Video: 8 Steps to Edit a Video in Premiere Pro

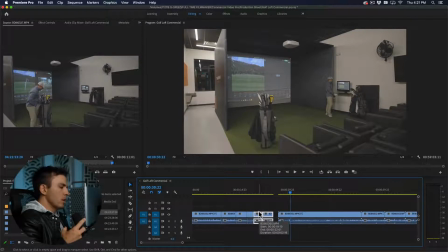(4:09)
I'm basically just trying to whittle away at the unusable stuff, so we're only keeping all the usable footage on the timeline.
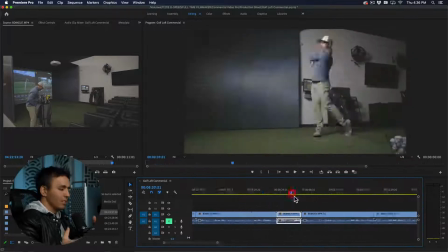(4:15)
So I'll just continue that process until I've cut through all of the clips.
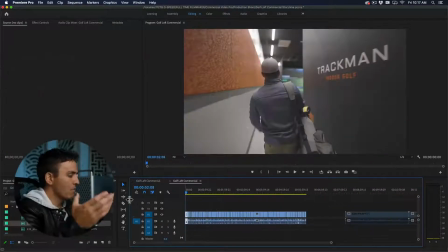(4:18)
We'll fast forward through that, takes about an hour or 2, and then we'll move on to the next step. We have on our timeline now 6 minutes of what I would call usable footage.
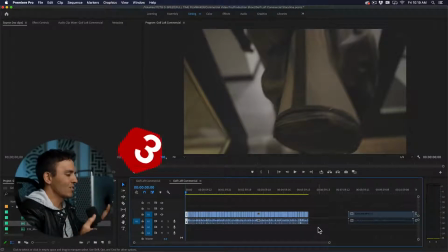(4:26)
This is where the fun part starts, where we get to actually start building our story on the timeline. And the first step that I usually take when building a story is I like to bring in my music, decide what music I'm going to use, and in this case bring in the voiceover as well,
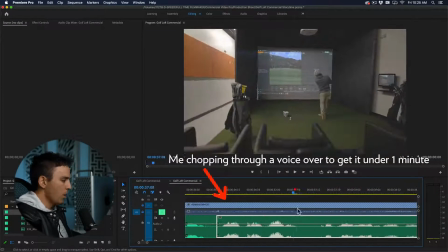(4:38)
because the voiceover is going to kind of carry the story and help us decide which clips are going to go where. Have our voiceover set, ready to go.
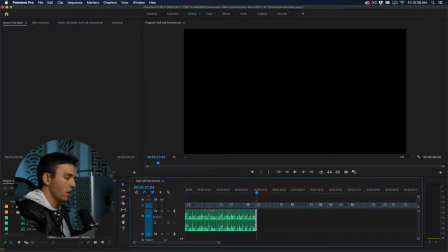(4:44)
Now we are going to bring in our music options. So I'll bring all of those in to the timeline here. I'm going to go through, listen to each song while watching the video and listening to the voiceover to see which one has the best vibe that I think complements both the voiceover and the visuals the best.
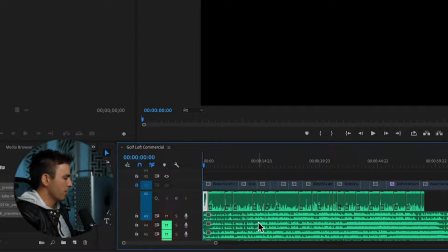(5:02)
So let's mute all of these and start with our first song.
Welcome to the golf loft.
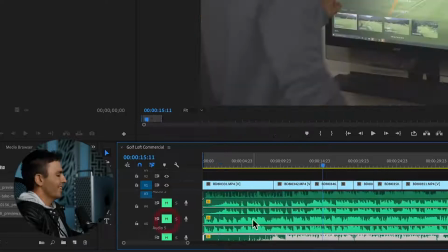(5:06) Welcome to the golf loft.
Okay, I'm thinking I like our second option the best.
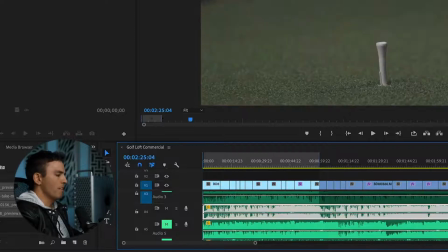(5:13)
Now, the next issue is this song is 2.5 minutes and we need to make a 1 minute version of the song.
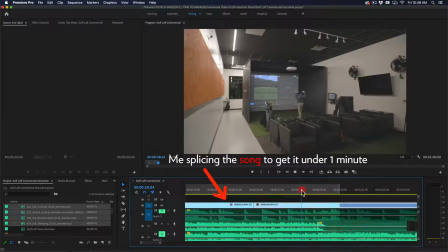(5:19)
Now, that is my song that I've now customized to be 1 minute long.
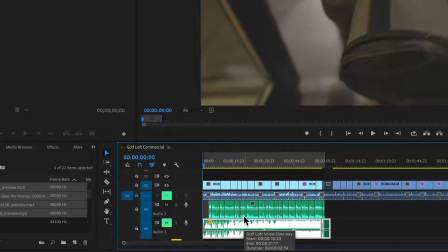(5:24)
We are now ready to start chopping through the footage and compiling a story to that voiceover and to that music.
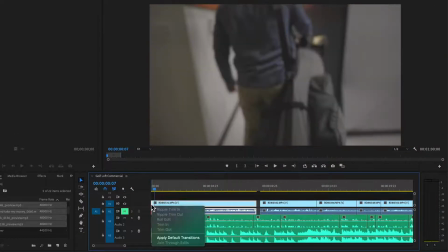(5:30)
So our opening shot here is him walking into the golf loft. And I'm gonna right click, apply default transition and give us crossfade to match the music.
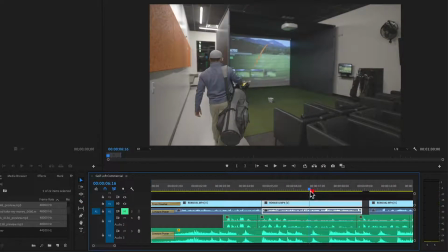(5:39) Welcome to the golf loft.
And I think I'm gonna cut on that first beat. We'd cut potentially to maybe just a jump cut, him setting his clubs down perhaps.
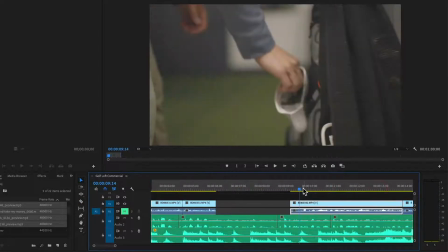(5:48) Loft, a 2-bay private golf simulating.
Next he gets his glove on.
Golf simulating experience located in South.
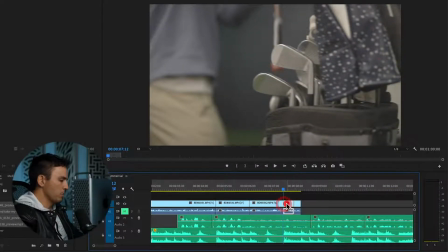(5:54)
Cut on that beat again, right as he grabs the club. And I always try and cut on action.
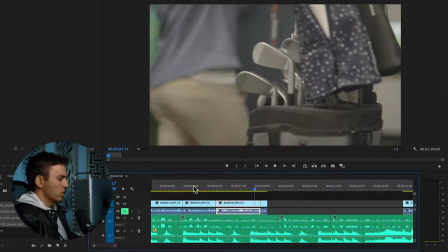(5:59)
So you notice he's pulling the club. Let's cut on that action where possible. Again, cutting off of his back, coming into screen.
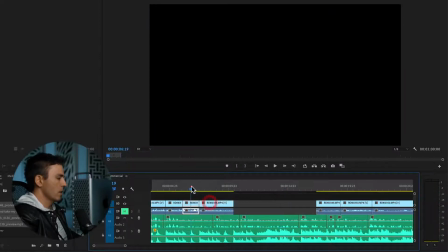(6:06)
Helps to be a little more seamless. Let's see how that looks.
Located in South Jordan, Utah.
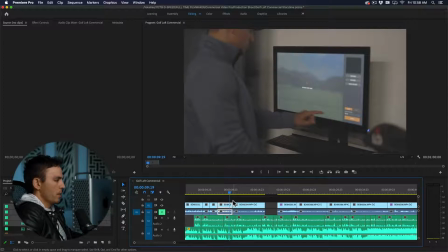(6:11)
Okay, now let's see how this shot works with it coming next.
Leading TrackMan 4s that sport dual radar tech.
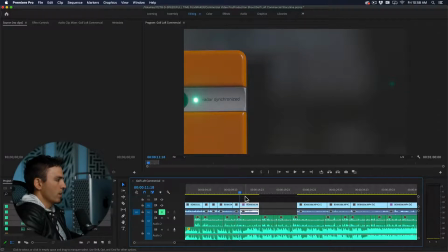(6:17)
When I say radar, I'm thinking I want a shot of the actual radar, such as total yardage, carry yardage.
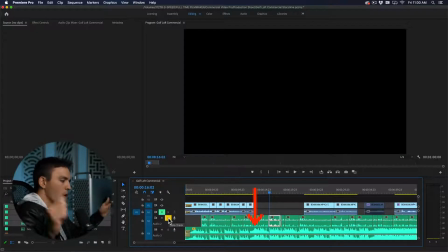(6:23)
So we have a little discrepancy. The music has just hit the big beat where I wanted the first swing to be, but our footage isn't quite ready for that yet.
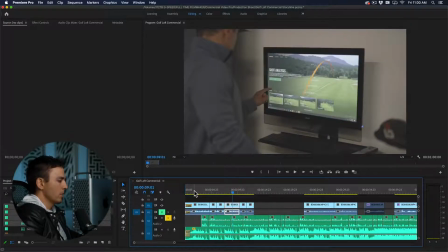(6:31)
So we might need to speed up some part of this here. And I'm thinking we just need to shorten this clip here.
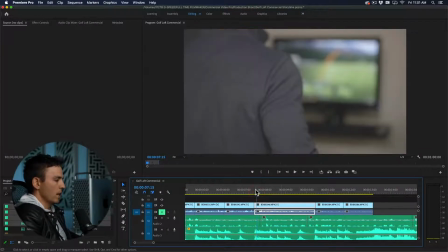(6:37)
This is what's kind of dragging us out too long. Part of matching to the music and the pacing is sometimes adding a speed ramp here and there to kind of make clips go a little bit quicker, but still cut on the spots we want them.
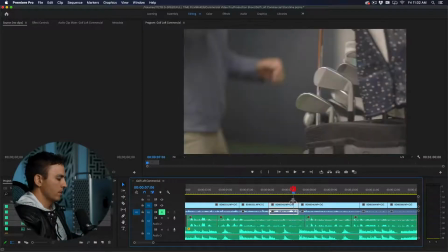(6:48)
So for example, this shot here, hit it in South Jordan, Utah. Equip, let's speed ramp this clip out and then speed ramp into this clip. And we do that by clicking on this, coming up to effect control, time remap, select the keyframe points.
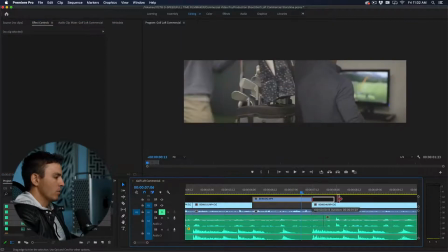(7:01)
And we're gonna extend this out separate from the audio.
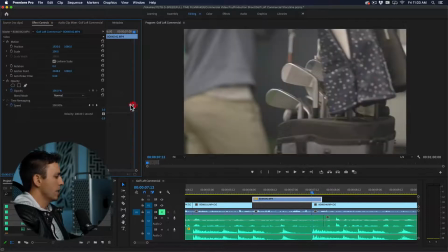(7:04)
And then we're gonna raise this up 200% and then slowly have that come in, maybe 250%, a little bit quicker.
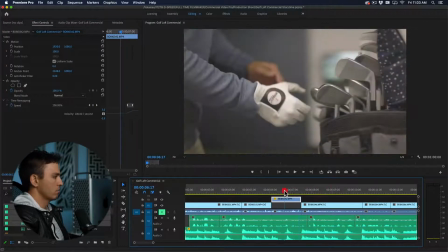(7:12)
There we go, until it matches on that cut. I'll see how that looks.
South Jordan, Utah.
Equipped with, looks a little funny.
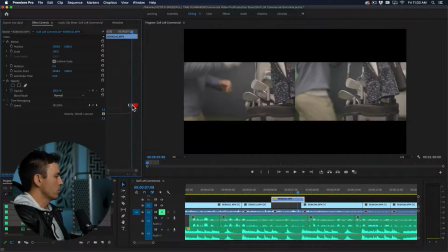(7:18)
I think it starts a little too soon. So let's push that back a bit. That might be better.
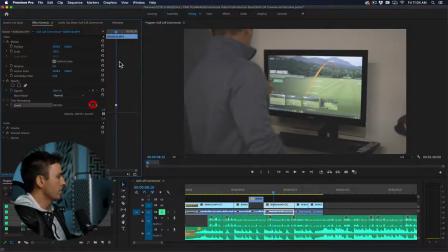(7:23)
And then do the same thing on this end. So again, put our keyframe and then the rest of this, we're gonna speed up to the same speed.
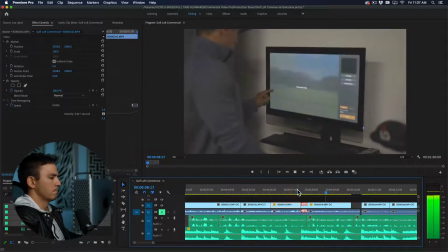(7:30)
Again, just ramp that down.
Utah. Equipped with industry leading.
And let's try and cut to this guy, see how that looks.
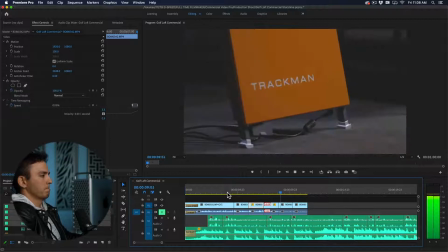(7:37) In South Jordan, Utah. Equipped with industry-leading TrackMan 4s that sport dual radar technology for.
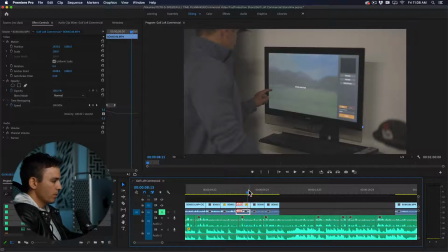(7:42)
So that's not my favorite cut so far, going from this screen to there. Maybe if we include some movement.
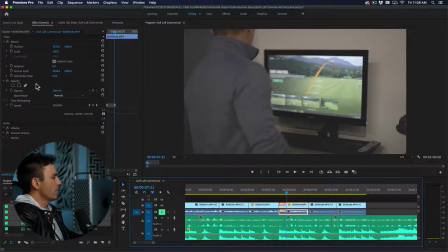(7:48)
So this is another way to help things cut a little bit better. We're gonna do a digital zoom here. And if you've already done time remapping, you can't do digital zoom and time remapping on the same clip. So you're gonna have to nest it first by clicking N and then grabbing position and scale keyframes,
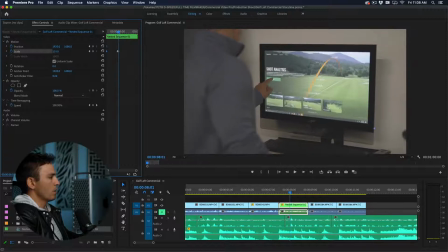(8:03)
sliding those over far right, zooming in to where you want the clip to end.
Equipped with industry leading.
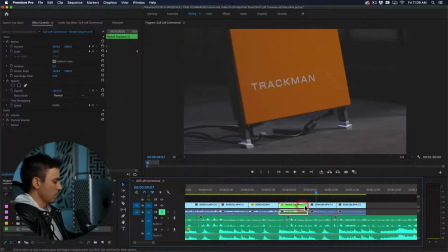(8:09)
We'll do the same thing to this. I'm just going to copy and paste. We'll do motion, and that will give me the same amount of zoom in, and maybe again on this clip.